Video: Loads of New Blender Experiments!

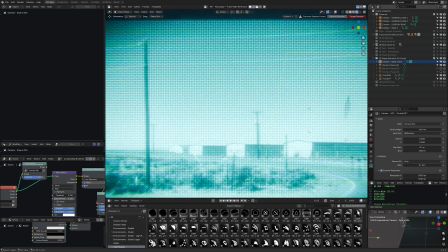[8:13]
True value is human experience, so it would seem. So this is my stylistic attempt at doing a digital image for this universe,
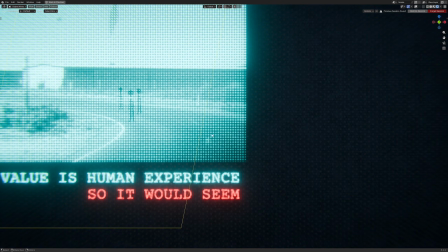[8:20]
if you will, but it's a little bit faked because you can do a halftone effect in shader.
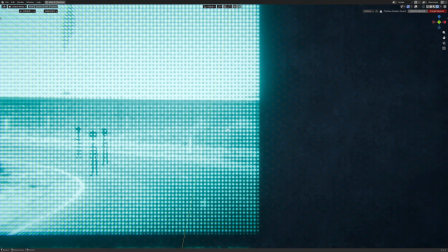[8:24]
I did it in Affinity, and I like this effect because the circular pattern sort of mimics the roughness pattern.
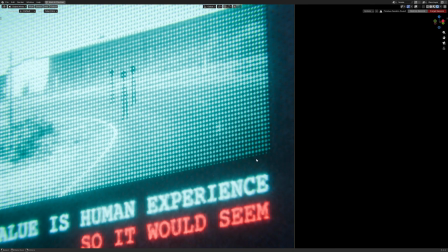[8:31]
And then with a little bit of vignetting, we can get it looking like it's slightly faded a bit more around the edge, although more could be done there, including incorporating alpha to blend it out properly.
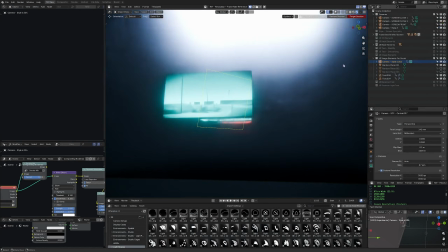[8:40]
But again, this is a style test, and I quite like the visual of it. On the cameras, at the top, you'll see screen close 1.
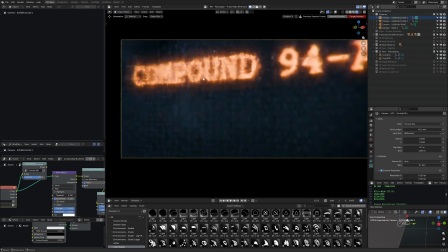[8:46]
If we look in here, it's just a close-up of text objects when we enable them.
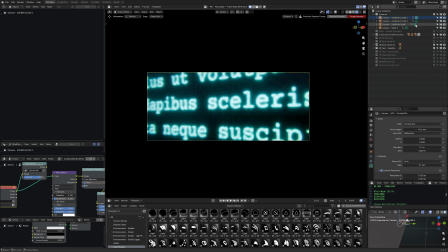[8:50]
Specifically, these were positioned around text in a private version of the file where I'm actually doing some of the narrative work.
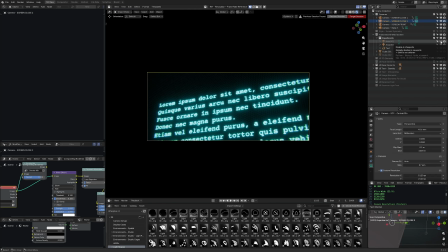[8:56]
Screen close 2. This one lets me see the specularity of the light from above behind.
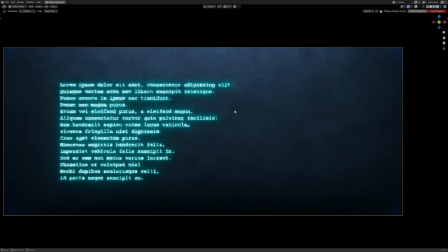[9:01]
And the more important one is screen front. This is the one that's calibrated for the ultra-wide aspect ratio to show the entire screen.
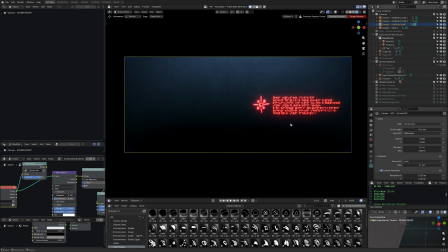[9:08]
There is also a hack elements one. So this is testing an image emission texture.
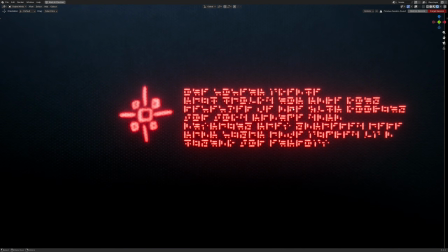[9:15]
This is from Afterglow, this one, because we've got different light shapes and a more cryptic type font, which is relevant to the story.
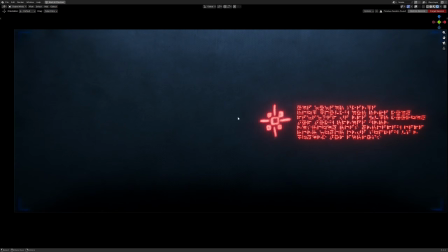[9:21]
Although I would not read into this too much. There are some people that will know what that is. This is just placeholder text during style tests.
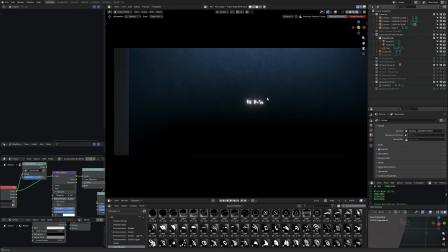[9:28]
I've got another one here as well.
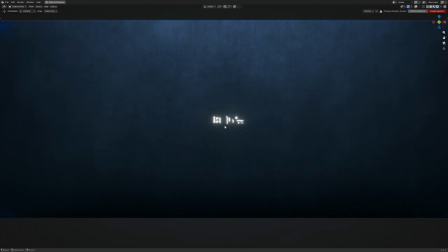[9:30]
Again, for things like covers, openings, informative stuff, just seeing how basic text would look on this screen type.
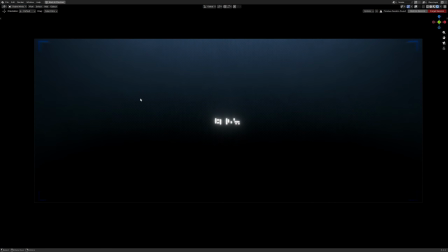[9:38]
And something else I want to explore is now UI elements, iconography, things pointing to other things, etc.
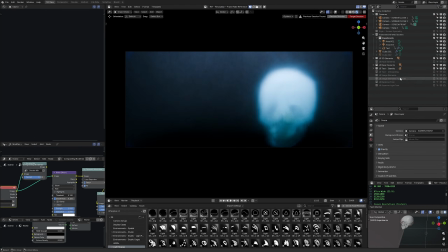[9:43]
So yeah, this file is available on the Patreon. I'll just make that clear as well.
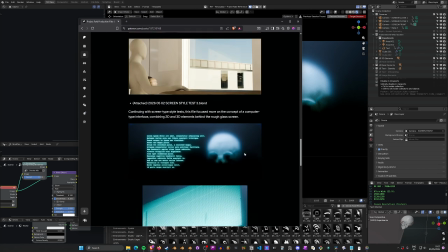[9:48]
This is the production files May 2026. And if we scroll down, it's 2026-0502 screen style test free.
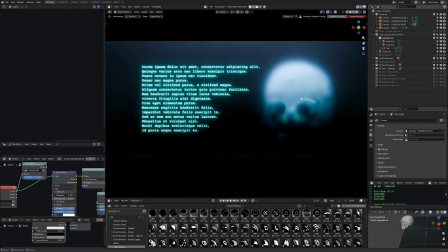[9:55]
And you can see that attached there, ready to download. So if you sign up as a $5 silver tier or above, you'll get access to all of these files. And by increasing the Patreon amount, you will all collectively be increasing the number of hours I spend working on free projects for the community every month, or for paying off the overtime for free project updates that are waiting to release. So thanks for watching, everyone. Stay safe, and I'll see you next time.